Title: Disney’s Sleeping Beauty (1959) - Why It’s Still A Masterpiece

It's been a while, hasn't it?
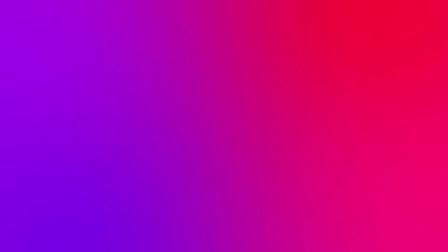(0:02)
A lot has happened for me within the last year, so to get back into the swing of things, I wanted to talk about something very close and dear to me.
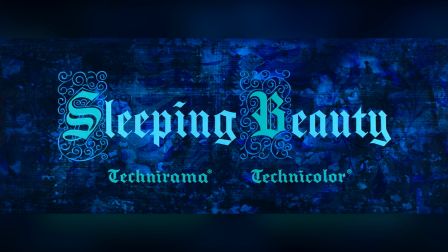(0:10) I know you, I walked with you once upon a dream.
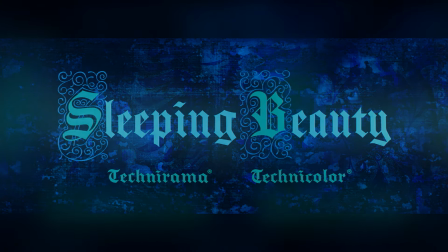(0:17)
Ah yes, this should be fun.
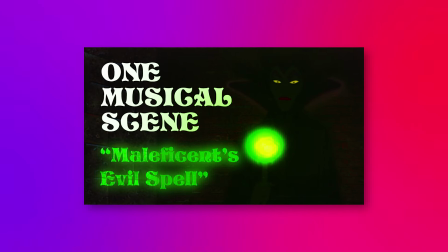(0:26)
I know that I've already talked about Sleeping Beauty back in the beginning of 2023, but that was just about one specific scene.
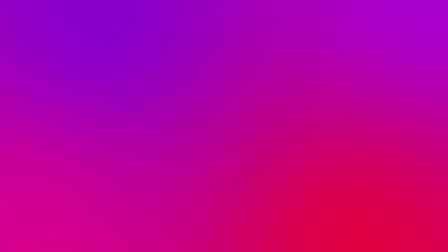(0:33)
And since I've gotten some comments saying that I should talk about the movie, and by comments I mean one, so screw it.
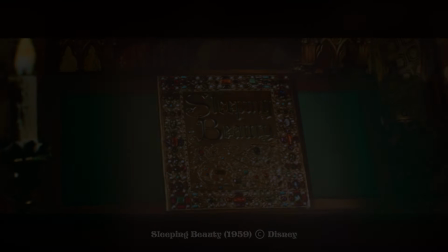(0:40)
I'm gonna once again talk about one of my childhood favourites. For what, 2 people who don't know this story?
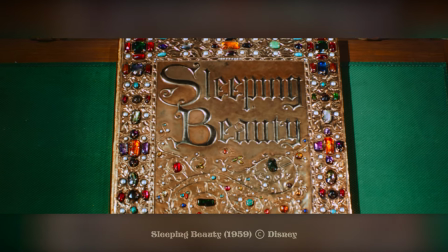(0:46)
Here's a very brief summary.
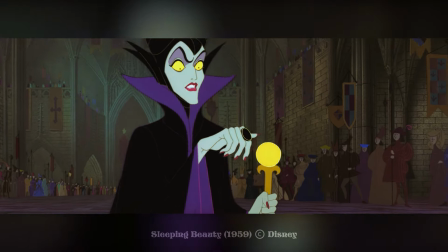(0:48)
Having been uninvited to a royal christening, the evil Maleficent curses Princess Aurora to die if she pricks her finger on a spinning wheel before her 16th birthday.
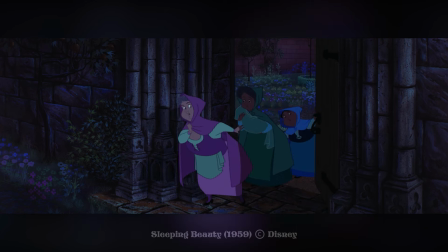(0:56)
3 fairies decide to hide and take care of Aurora to keep her safe. But surprise surprise, she eventually does prick her finger shortly after falling in love with Prince Philip.
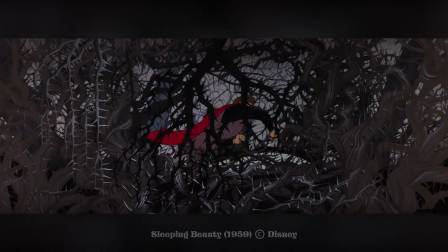(1:05)
So it's up to the 3 fairies and Philip to defeat Maleficent and save Aurora from this evil curse.
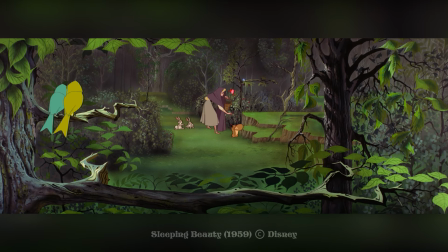(1:10)
The movie was loosely based on the Tchaikovsky ballet of the same name,
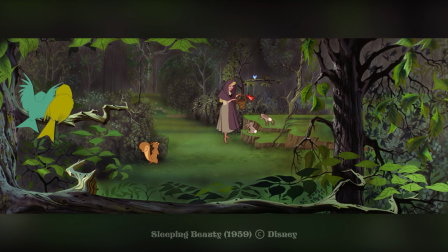(1:14)
which was inspired by the Charles Perrault story of the same name, but the movie is by far the most famous version.
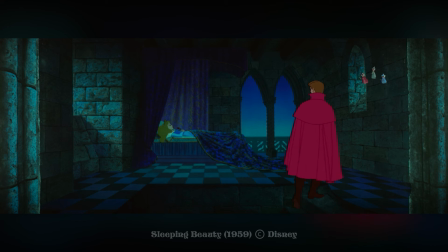(1:19)
It's about as simple a fairy tale as it gets, and like most of Disney's fairy tale lineup,
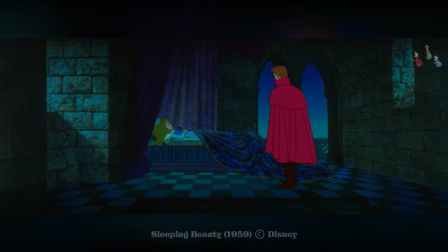(1:24)
it was heavily altered to make the story more conventionally told and emotionally driven, and I'll elaborate more on that later.
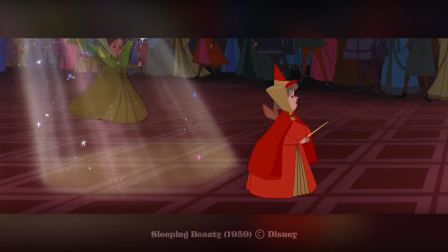(1:30)
So, here's a little personal background. When I was young, and I do mean really young, like a toddler and up to maybe 10 years old,
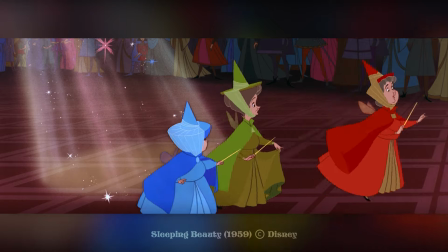(1:38)
I used to visit my grandparents all the time, literally every holiday.
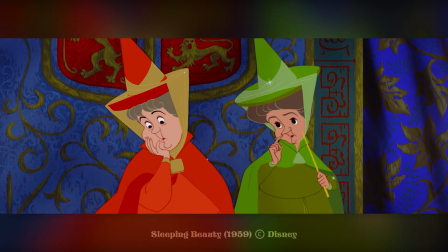(1:42)
And my most vivid memories of these visits would be me watching Sleeping Beauty on repeat because my grandparents had it recorded on a VHS tape.
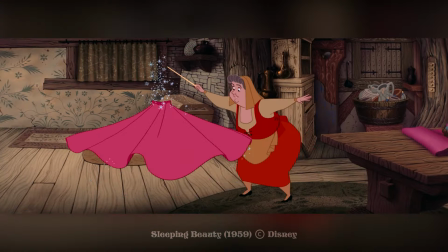(1:49)
This is also the same tape that Tintin and the Lake of Sharks was recorded on. Check out the video I made on that film if you haven't already.
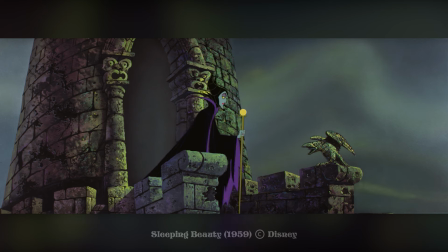(1:55)
So yes, I do have a huge bias towards this film. I know it very well, and nostalgia does play a big part in my enjoyment of it.
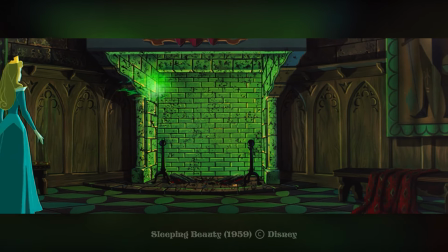(2:03)
But as with any film I talk about, I will look at it critically and address both its strengths and flaws.
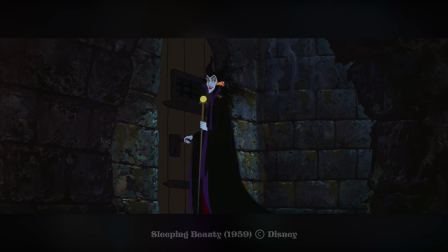(2:09)
Because, after all, no film, even our personal favourites, is perfect.
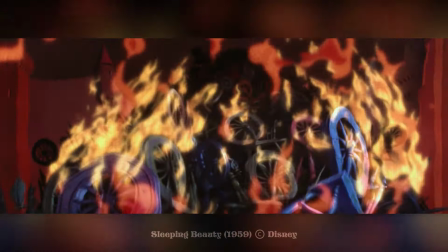(2:14)
So, with that said, what's good about the film? First and foremost, well, just look at it.
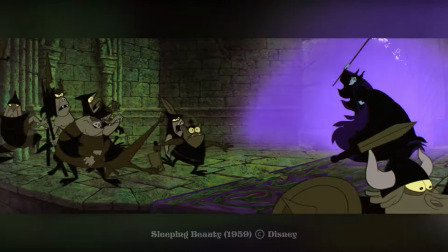(2:20)
It looks incredible. At the time, this was Disney's most expensive animated film, and that money is visible with every frame.
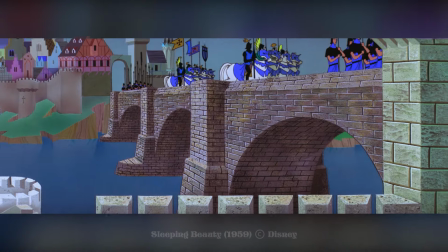(2:27)
Its art style was created by the incredible Ivan Earl,
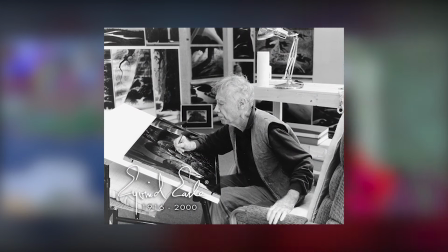(2:31)
who was chosen by Disney to create a look that was not only different from any of their previous films, but could also emulate the style of Mary Blair.
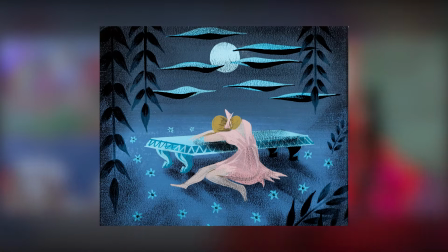(2:38)
She was the main concept artist behind films like Cinderella and Alice in Wonderland.
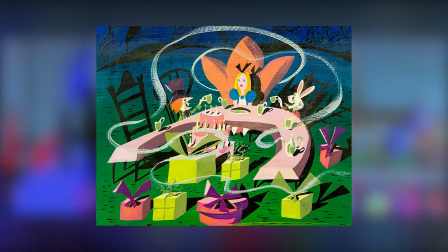(2:42)
Her art tends to focus more on the simplicity of specific shapes, along with eye-popping vibrant colours.
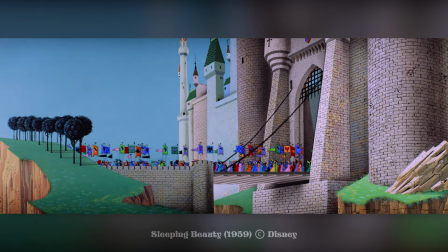(2:48)
This art style, along with medieval tapestry, inspired Ivan Earl to create a distinctly 2D look for the film, which is not a bad thing I must add.
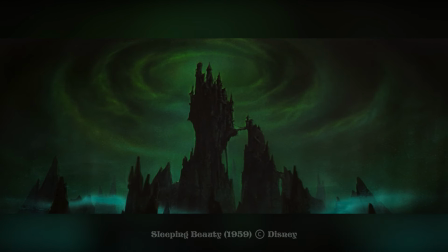(2:56)
Definitely check out both of their artwork if you can. They also had to struggle with finding a balance in regards to the character designs.
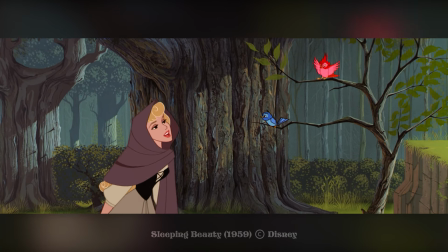(3:02)
They needed them to match the style of the backgrounds, while still being unmistakably Disney characters.
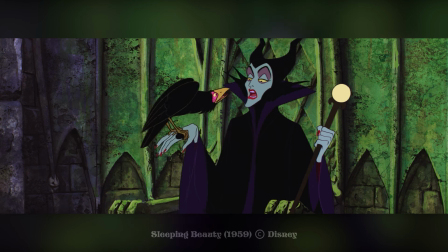(3:07)
Thankfully, character designer and animator Mark Davis would both find that balance
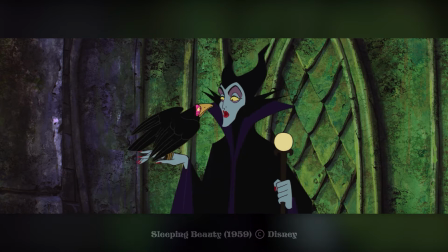(3:12)
while also making the necessary compromises that both suited what Earl and Disney wanted,
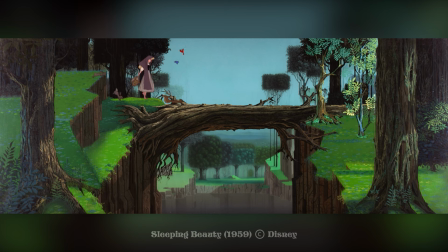(3:17)
and here we are.
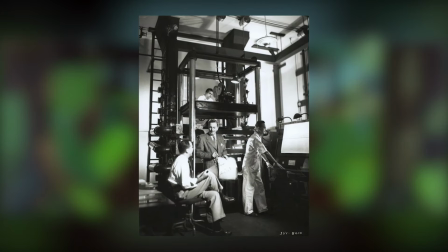(3:18)
After all of that, the animators would then use the multiplane camera technique, which they perfected, to add a feeling of depth to these backgrounds thanks to the parallax effect.
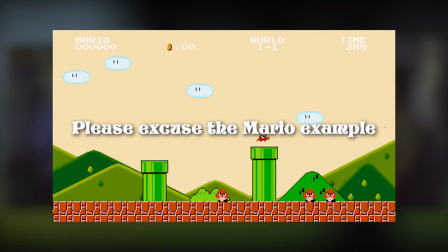(3:27)
That's when objects move in the foreground faster than those in the background. This makes the world and the characters feel more three-dimensional and believable,
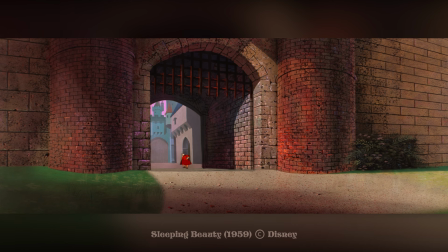(3:35)
but the film also knows the importance of just letting a shot stay still, allowing us to be sucked into its atmosphere.
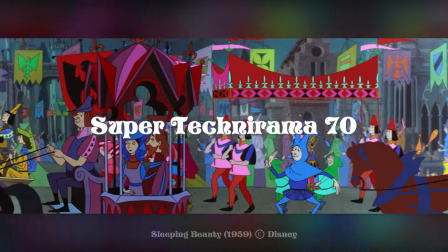(3:40)
This was the first animated film to use what's called the Super Technorama 70 process, and the second one to be shot in anamorphic widescreen.
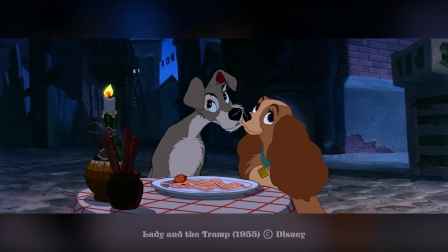(3:48)
The first was Lady and the Tramp, released 4 years earlier.
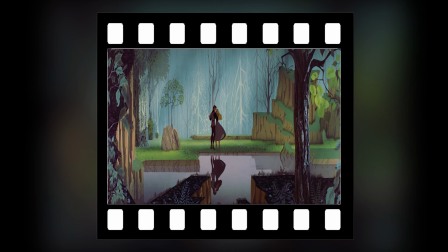(3:52)
Basically, both of these techniques compressed the footage to fit onto the film roll and then stretched out to its normal width during the projection.
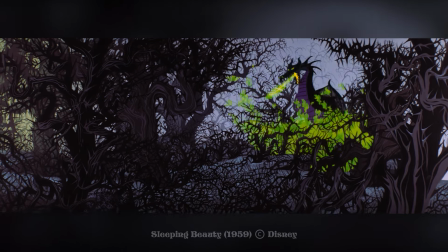(3:59)
So in other words, no Disney animated film prior to this and Lady and the Tramp were this grand in scale in terms of how it filled the screen.